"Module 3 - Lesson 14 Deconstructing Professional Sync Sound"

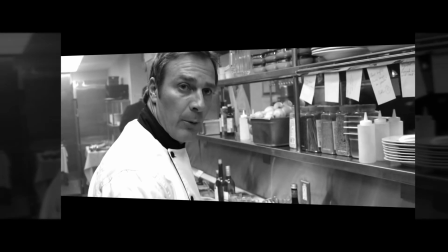8s
Let's start by looking at an example that perfectly illustrates the effective use of synchronous,
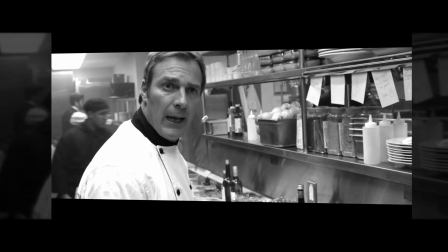14s
on-screen sound to focus a viewer's attention on key aspects of a scene.
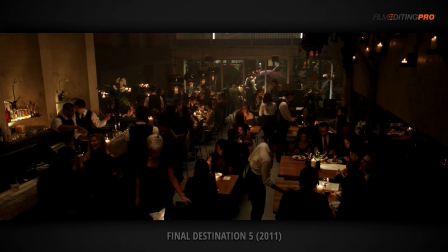19s
Here we have a scene from the 2011 film Final Destination 5. At this point in the movie, the main character, Sam, is worried that death is waiting for him everywhere he goes, so he starts to recognize the potential dangers all around him. Let's watch the scene without interruptions.
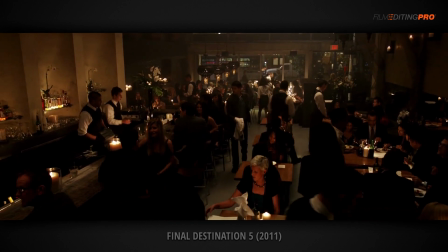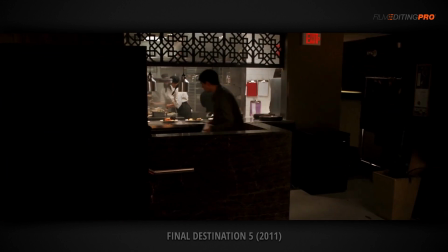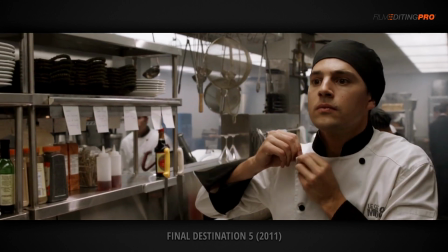49s Samuel, il y a toujours qu'en a bourguignon. Allez, allez.
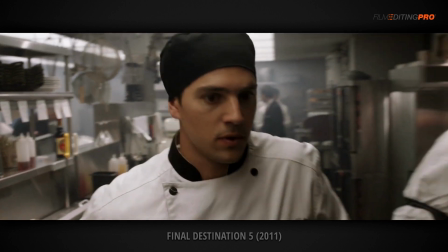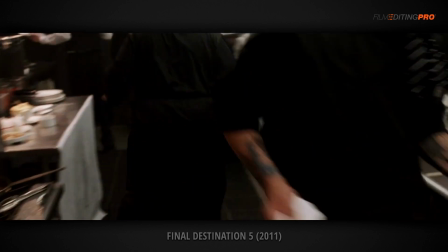59s Oh. Man, come through. Oh, watch yourself.
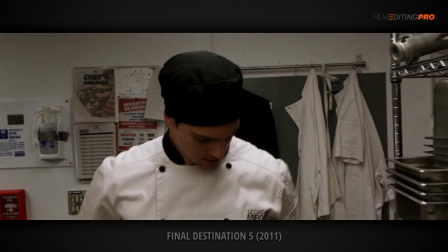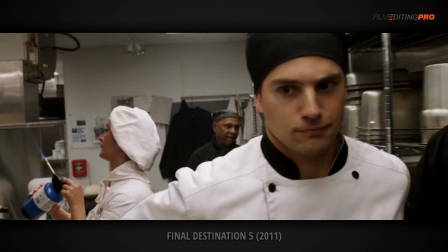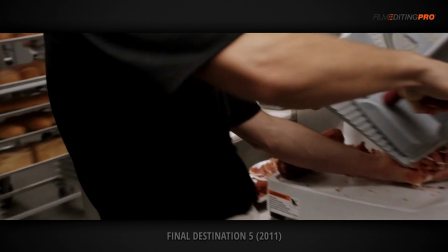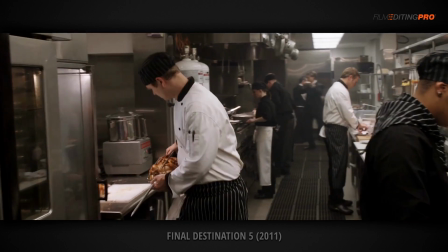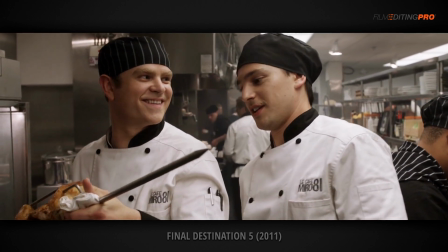92s Huh? Yeah. Bad.
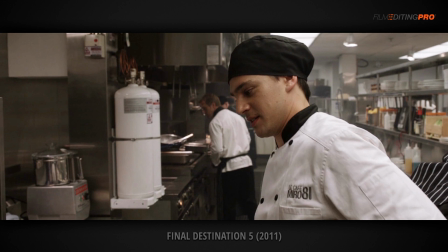96s
Okay, so it should be pretty obvious how important of a role sound played in this scene. Now, let's look at how the editor and sound designer use synchronous sound to direct the viewer's attention to the various dangers of his environment.
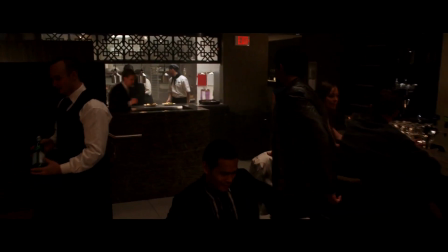112s
As Sam approaches the kitchen, we transition into it with one of the more literal smash cuts I've ever seen, as we see the chef's cleaver chop the head off a fish.
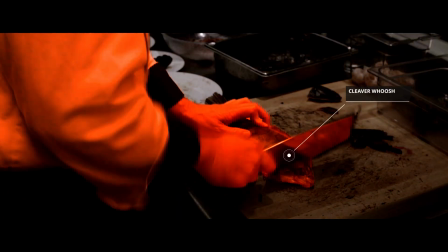122s
The sound of the cleaver whoosh, metal shing, impact onto the wood, and the guts of the fish are all emphasized to draw particular attention to the action.
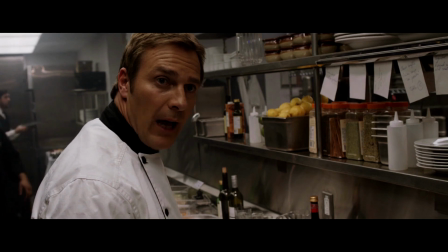135s
As Sam moves through the kitchen, we hear multiple fire whooshes.
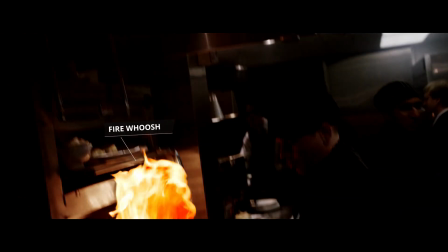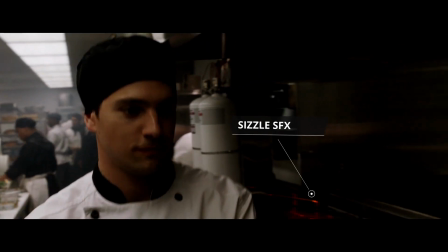146s
Sweetened with sizzles, all played at elevated audio levels.
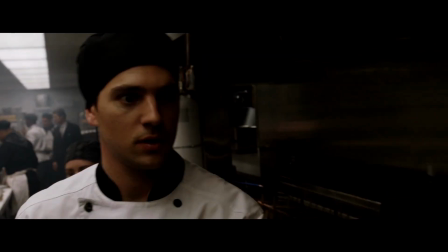156s
On the more musical side of things, we also hear a drone begin,
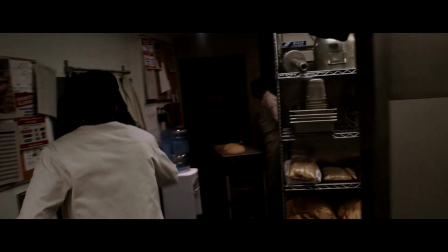163s
which will begin to serve to provide a general air of danger. As we continue following Sam through the kitchen, suckbacks are used
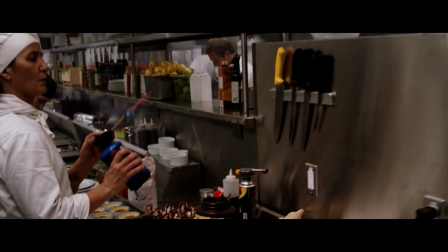173s
to lead into the various moments, like his POV of the knife rack,
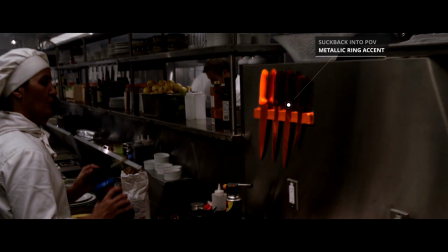180s
which is accented with a bit of a metal ring, and then attention is shifted to the butane kitchen torch.
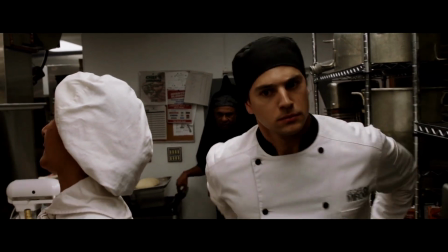191s
Next, our attention is directed to the exaggerated sound of the meat slicer,
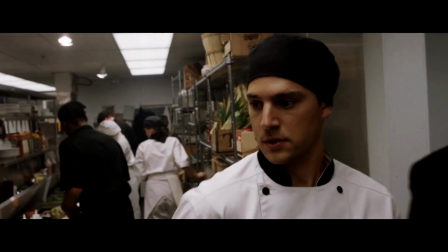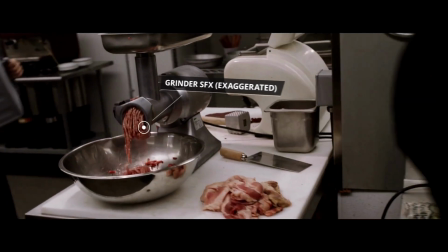202s
and grinder,
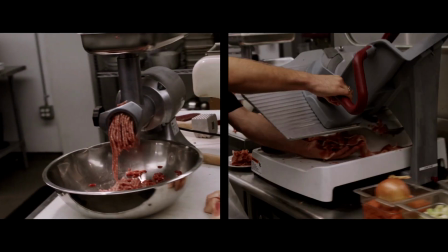206s
both of which use sounds far louder and more pronounced than you would hear if you actually were in the environment.
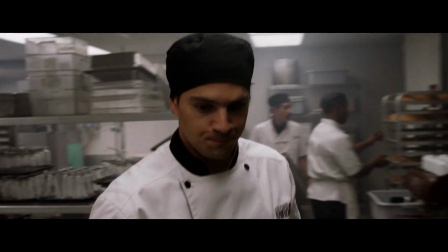216s
And finally, the scene's tension peaks
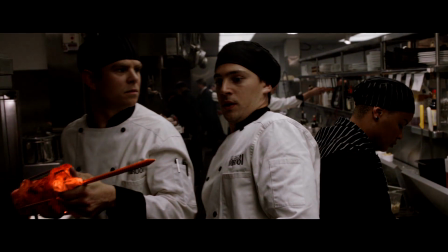221s
as another kitchen worker almost impales Sam with a roasting spit, the movement of which is accented and highlighted with a whoosh,
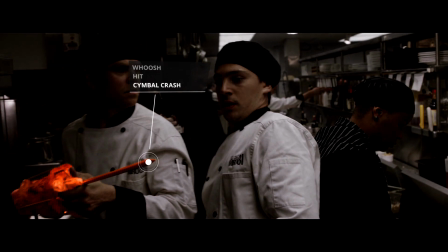228s
a hit, and a cymbal crash, all layered on top of the climaxing music bed.
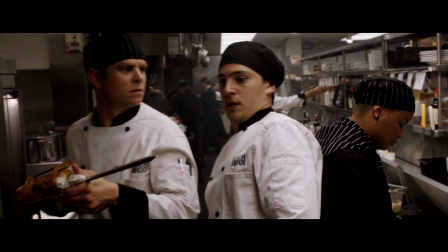237s
These layers of sound all serve to achieve the ultimate goal of the scene, which was to create a sense of terror for the character and anxiety for the viewer.
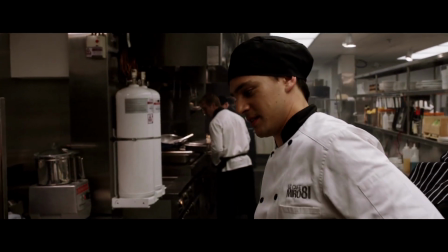248s Ugly, huh? Yeah. Bad.
They also ultimately foreshadow the events to come in the movie.